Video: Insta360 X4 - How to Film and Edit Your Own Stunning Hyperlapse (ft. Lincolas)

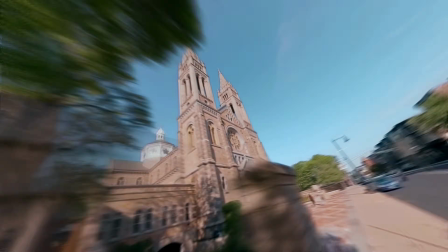(0:00)
In this video, you will learn how to create stunning hyperlapse videos with your Insta360 X4.
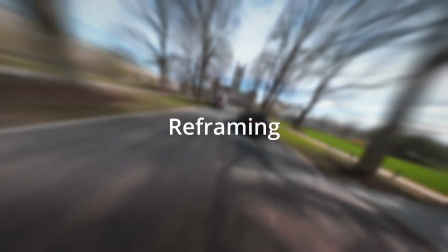(0:05)
The incredible flow state stabilization combined with reframing capabilities makes the Insta360 X4 perfect for hyperlapses.
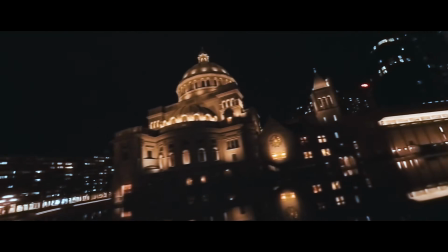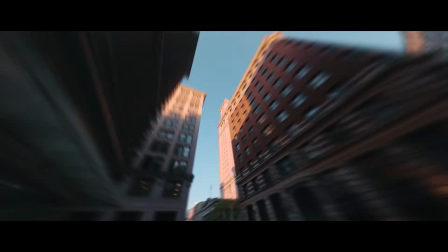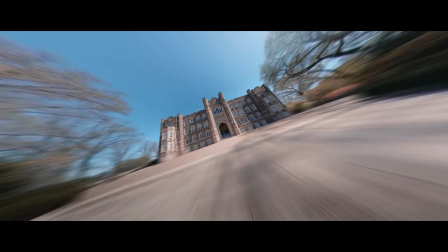There's a lot of preparation that needs to be done before we start shooting hyperlapse content. First, let's discuss settings.
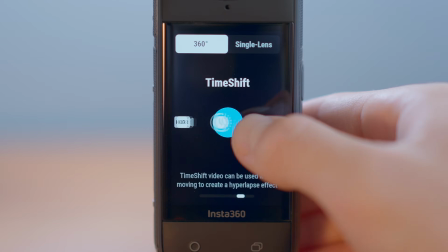(0:35)
Instead of using the time-lapse mode or time shift mode, I like to use the standard video mode.
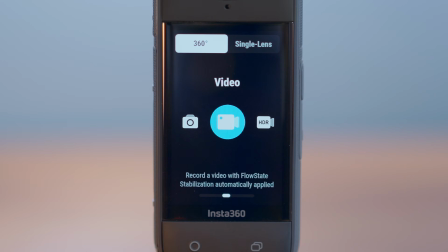(0:41)
This allows us to fine-tune the speed of the video in post-production. Additionally, I seem to get better motion blur results using this method.
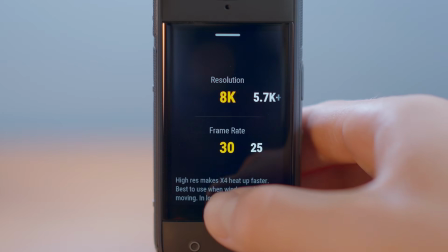(0:48)
Set your camera to 8K. This will give us the highest quality for reframing.
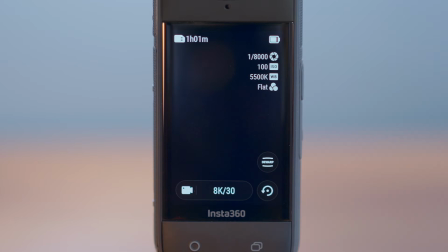(0:53)
Now that your settings are optimized, let's talk about planning.
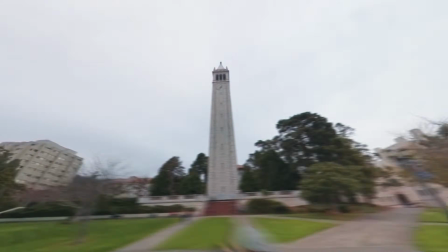(0:57)
My favorite way to create hyperlapse videos is to film unique buildings, because they act as a great subject.
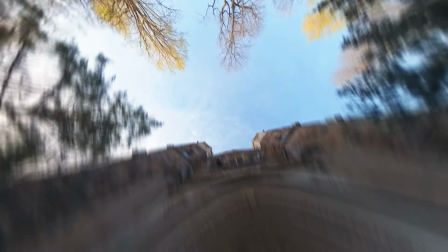(1:03)
However, you are not just limited to architecture. In this example, I shot a hyperlapse through a forest.
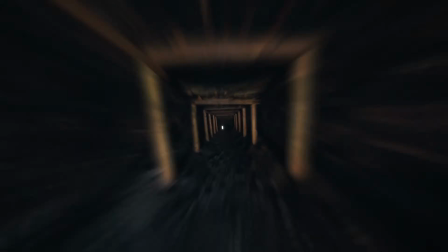(1:11)
And in this example, I shot one through a tunnel.
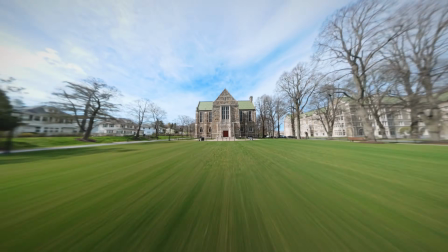(1:15)
In this tutorial, I will specifically talk about architecture hyperlapses, but they all use the same fundamentals.
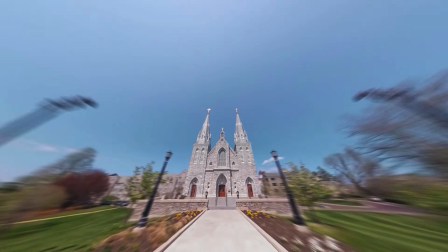(1:21)
The first step is to find a unique building for your subject. I tend to shoot historic colleges, churches, or unique skyscrapers.
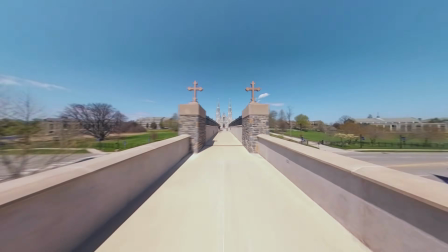(1:29)
Once you are at the scene, you want to look for potential runways. These are usually paths that you can follow and create smooth hyperlapse motion.
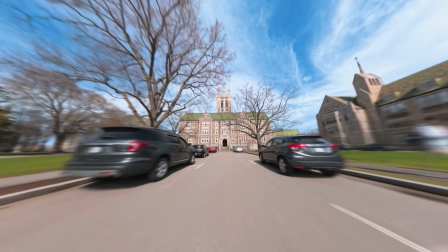(1:38)
In this example, I use a road that leads right up to my building of interest.
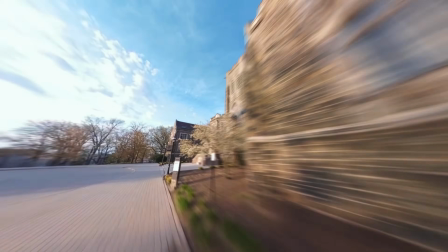(1:44)
And in this example, I use a walking path that runs parallel to my focal point.
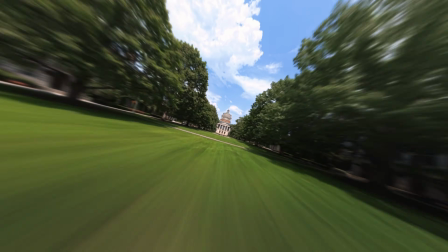(1:51)
Alternatively, you can walk across an open lawn, but this makes it much harder to follow a linear path, leading to slight imperfections in the hyperlapse.
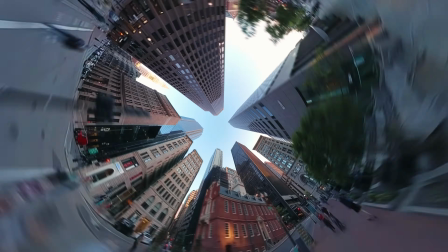(2:01)
Now that you have your subject and runway planned out, let's talk about filming.
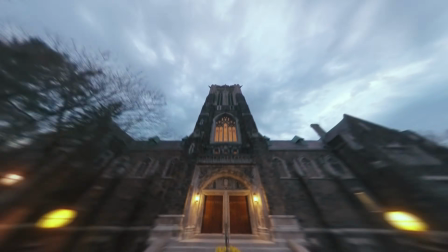(2:06)
When filming the hyperlapse, it's extremely important to walk at a steady pace.
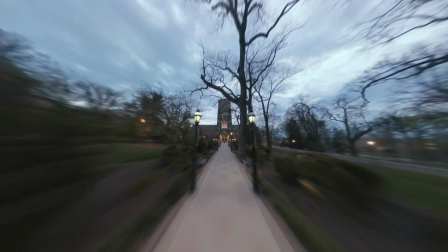(2:10)
It's easy to lose concentration and speed up or slow down throughout the shot, especially during longer hyperlapses.
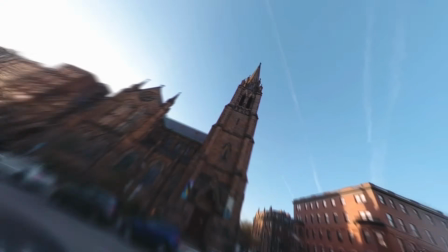(2:17)
In some cases, I will even listen to a song and walk to the beat to ensure a constant speed throughout the entire shot.
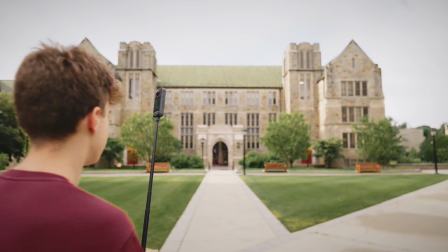(2:23)
With that in mind, go to the start of your runway, hit record, and walk your desired path.
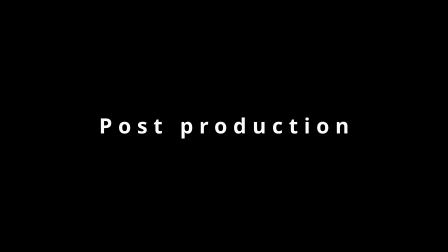(2:30)
The real magic of hyperlapses comes out through the post-production process. This is where we will speed up, reframe, and add motion blur to our shot.
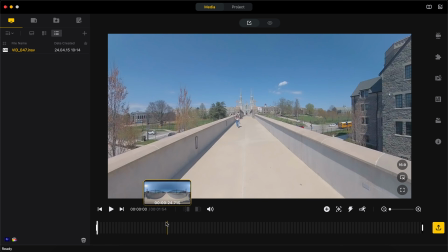(2:40)
Before we do anything though, let's crop the video. Cut the video to its usable section.
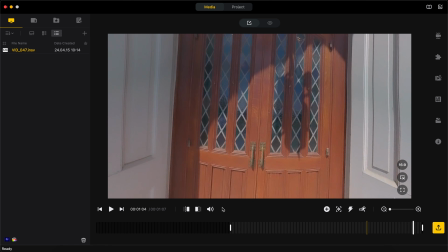(2:46)
I clip the start and end because they're not actually part of the shot. Once that's done, we can speed up the video.
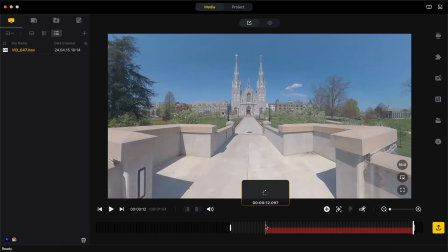(2:52)
The length of your runway will dictate the speed of your hyperlapse.
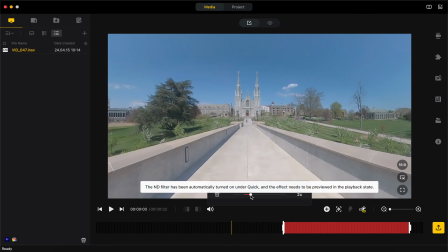(2:55)
If the runway is long, I speed up the video more, and if the runway is short, I speed up the video less. Usually, I use between ×4 speed and ×8 speed. Due to performance issues, your computer may not be able to play back the hyperlapse at your desired speed, but don't worry, it will play back just fine after the export.
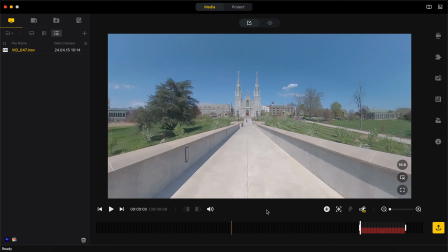(3:15)
Now, let's reframe the shot. Here you have a lot of creative freedom. You can either use Insta360's Deep Track feature, or you can use Keyframes. In this tutorial, I will go over both. Let's start with Deep Track. Click this icon here and draw a box around your building.
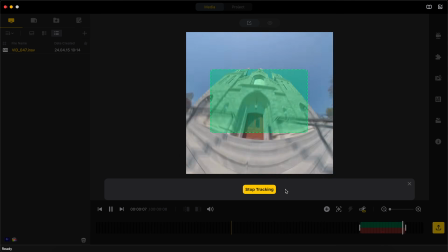(3:34)
Then, click Start Tracking, and Insta360 Studio will do all the work for you. Now, you can change the field of view and distortion to your liking.
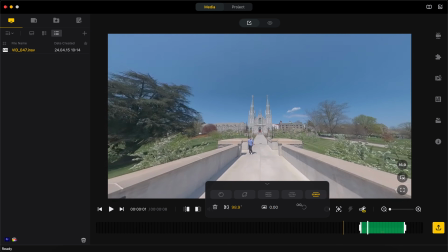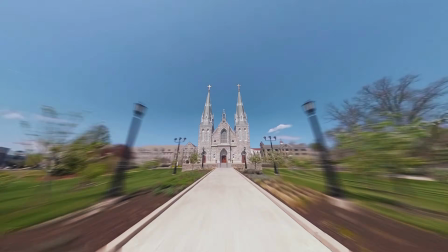(3:48)
If your subject is obstructed at any point in the video, Deep Track may struggle, but no worries, we can keyframe the video instead.
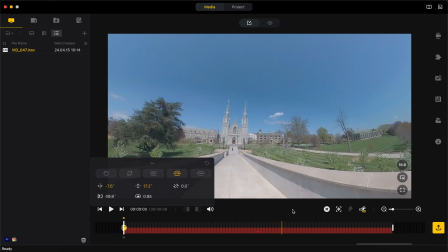(3:57)
Make a keyframe at the start and select your desired field of view. Here's a quick tip.
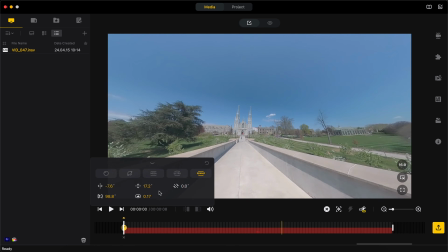(4:02)
Zooming out slightly makes the video more immersive and creates the illusion that the camera is moving faster than it really is.